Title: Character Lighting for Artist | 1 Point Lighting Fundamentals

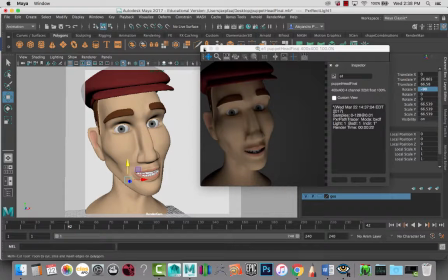(16:04)
So if we went from directly on top and rendered this,
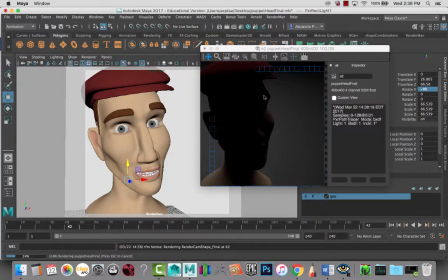(16:11)
you'll see, especially with this character that has a hat on, completely puts his face into shadow, and we can see that you're seeing some of the shoulders and other things lighting up, but it's similar to coming from the back,
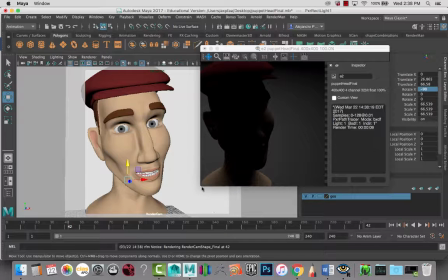(16:27)
but you're getting a little bit of a softer fall off on the rest of the body here because it's lighting from the top here. Again, character's hiding something, or you want to hide the identity of your character for some reason in the story, you're going to want to do something like this.
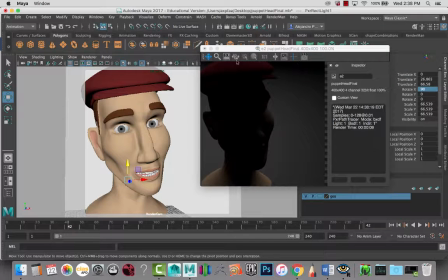(16:44)
Doing it from the bottom and rendering this, you can see very kind of unnatural, maybe illuminated floor or something like that.
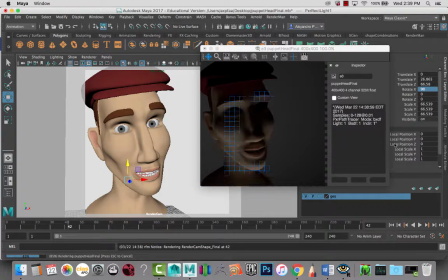(16:59)
And again, you want to do this type of lighting, or it could even be like a character holding up a flashlight to their face. So it gives you that scary campfire feel of the person trying to be scary, or is scary somehow for your character.
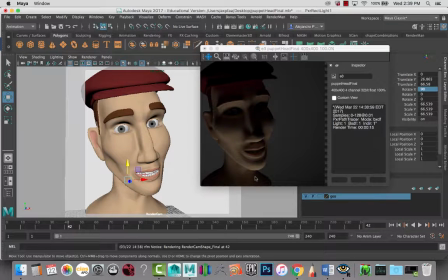(17:17)
So this type of mood lighting is really kind of intense and can really push your storytelling through your lighting.
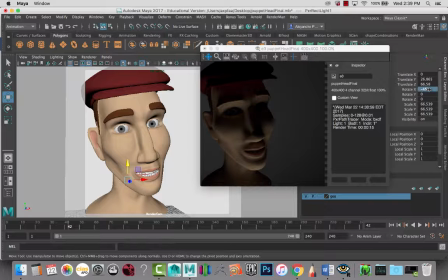(17:29)
So if we were to go back to kind of like a 45-degree angle on the tilt here of the light, so again, we're looking at a 45-degree angle down.
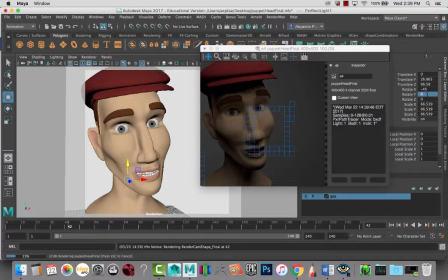(17:44)
We can also think about rotating this light around as well. So we can do 45-degree angles from the side.
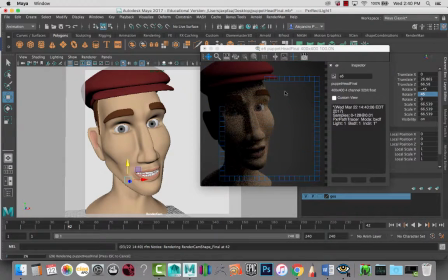(17:57)
So if we go back and render this now, we'll see that we're kind of getting a combination of multiple things here happening. So again, you can push your story and tell it slightly different things, and what's happening with the story. Are you trying to hide something? Are you
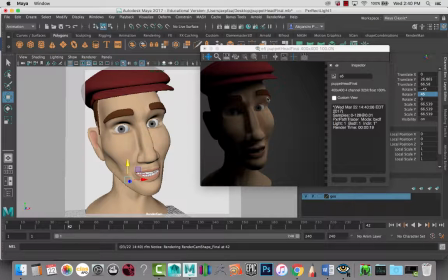(18:17)
trying to make things feel like that they're unreal, or more believable, less believable? You can really push a lot of these story elements with your lighting when you're doing this. So I hope you liked this quick look at one-point lighting for characters,
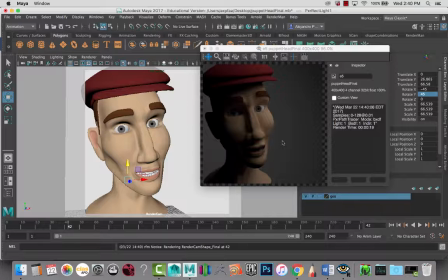(18:36)
and we'll be having, you can check my page, and I should have more lighting tutorials up for different things like 3-point lighting and color temperature and things like that.
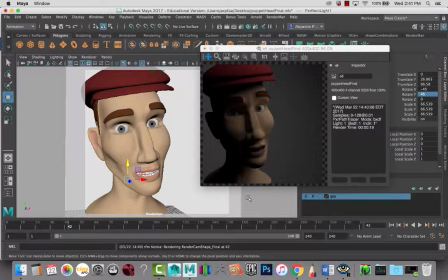(18:52)
So we're going to be looking at a lot of lighting stuff coming up. Alright, have a good day, you guys.